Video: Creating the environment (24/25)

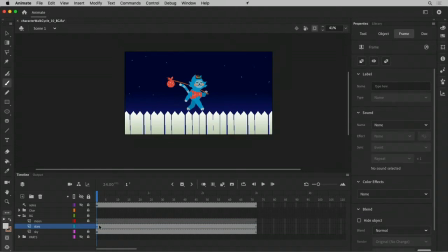(4:08)
It's like those guys, and I can. Because I may want to fade them or animate them or something. I'm actually going to knock them back a little bit. So I'm going to take them, and I'm going to. I'm going to knock their brightness down a little bit so they're less obvious. And then the moon.
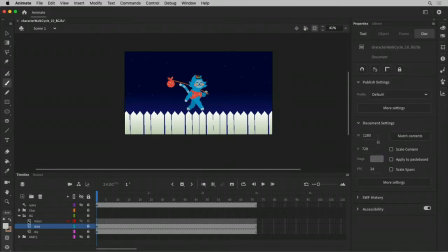(4:28)
That one's pretty simple, too. I'm going to go ahead and draw something moon colored like that. Maybe a little darker. No, yeah, like that. And then no stroke with a circle and just right about like that, maybe.
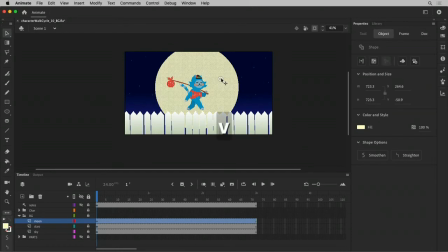(4:48)
And we'll call this symbolize you. This is the moon.
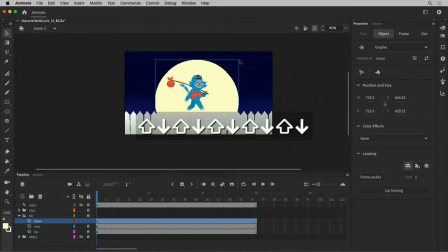(4:55)
Maybe make it a little bit more.
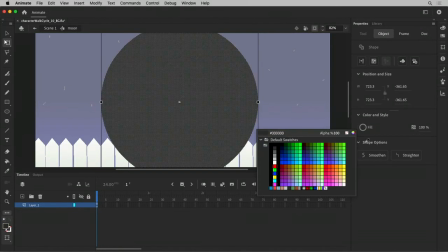(5:11)
That's too much.
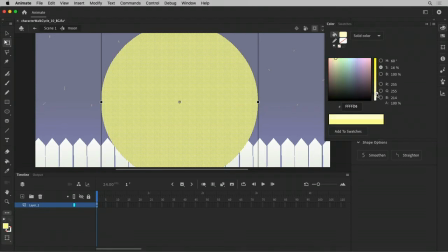(5:15)
Lock the saturation back a little bit, and brightness maybe a little bit.
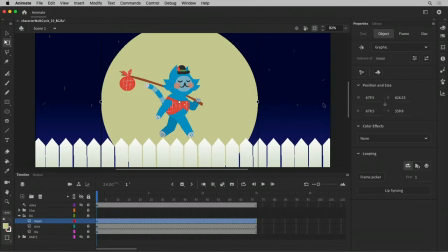(5:23)
I like that. How's that? Ooh, that looks so great.
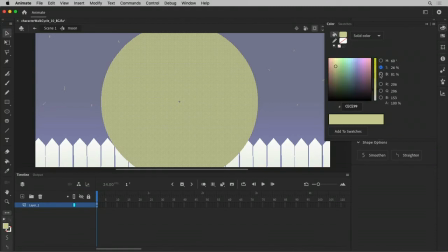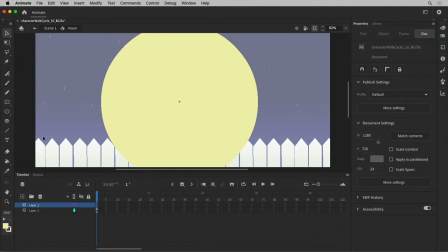(5:35)
Okay, and I'm gonna add some moon style craters in here.
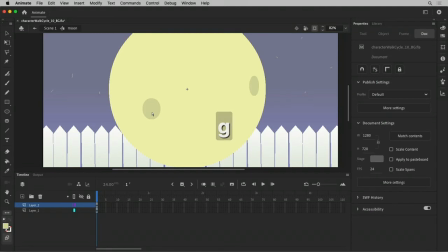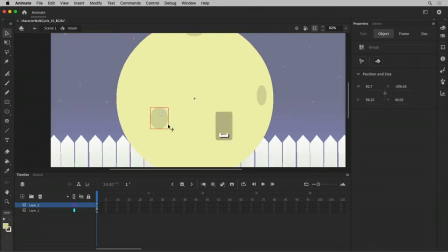(6:01)
I'm grouping these because now I can do it with the mouse instead.
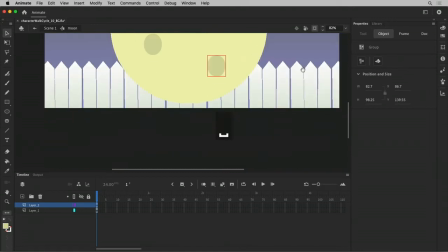(6:07)
I can dupe these and kind of rotate them and skew them so they feel
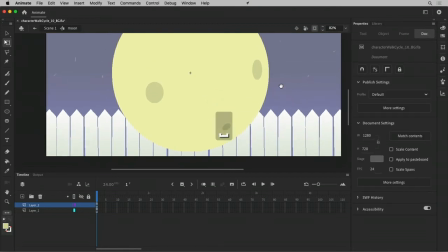(6:13)
like they're maybe on the following the contour of the shape of the moon, which is roundy.
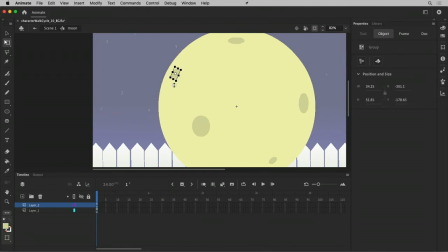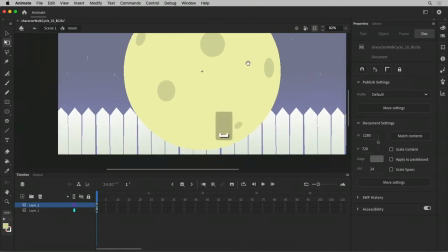(6:31)
You can make more of a project out of this if you feel like it's worth your time, but I leave mine like that.
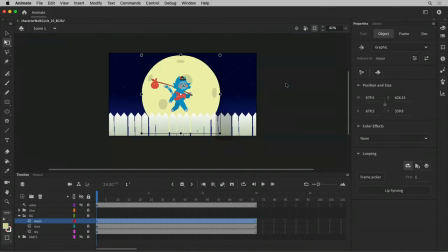(6:39)
Okay, so since I don't need to worry about alignment anymore,
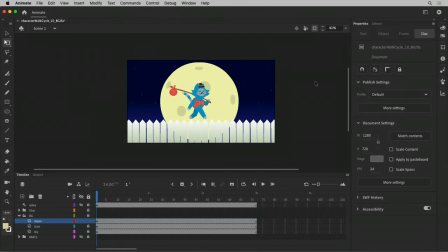(6:42)
I'm gonna go ahead and turn my view back up to preview to anti-alias so I get like a little more pretty representation of what I've got going on here.
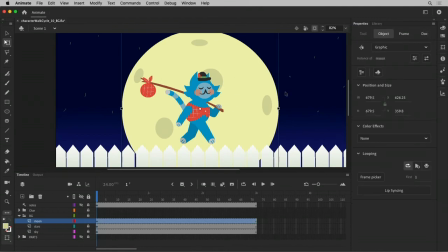(6:50)
And some lighting effects now. So the moon is it's a graphic symbol, but now you can actually do these are your color effects, but if you select your layer in the timeline and not on the stage,
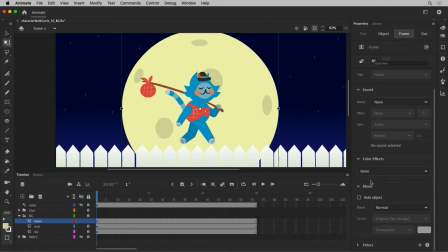(7:05)
you open up blending effects and filters as well. So down here I can add like a blur and a glow. So we add a glow first so I can see what's going on here.
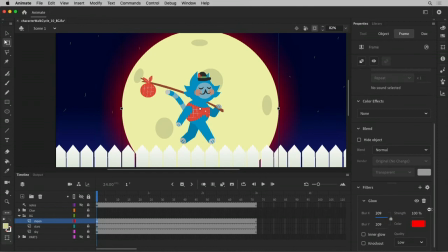(7:18)
And I want to lock the dimensions of the glow and bring it up, and now the moon is glowing red, which is a little not the vibe I want for this. I want something a little less threatening and a little more cutesy maybe. And so there, I got that going on. And then I can do another one here.
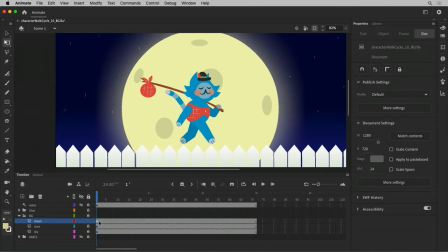(7:37)
And remember, there's a difference. That's why my keyframe now is white, because it means there's effects and things on here. If I select something, this is why it matters. If you select something on the stage versus on the timeline, these are your properties menu is contextual, and it'll show you specifically
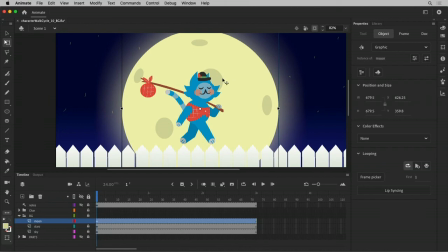(7:56)
different attributes based on whether it's a timeline attribute or a stage attribute, I suppose. So if I go down here, and I can go down to my filters, and I can add another one.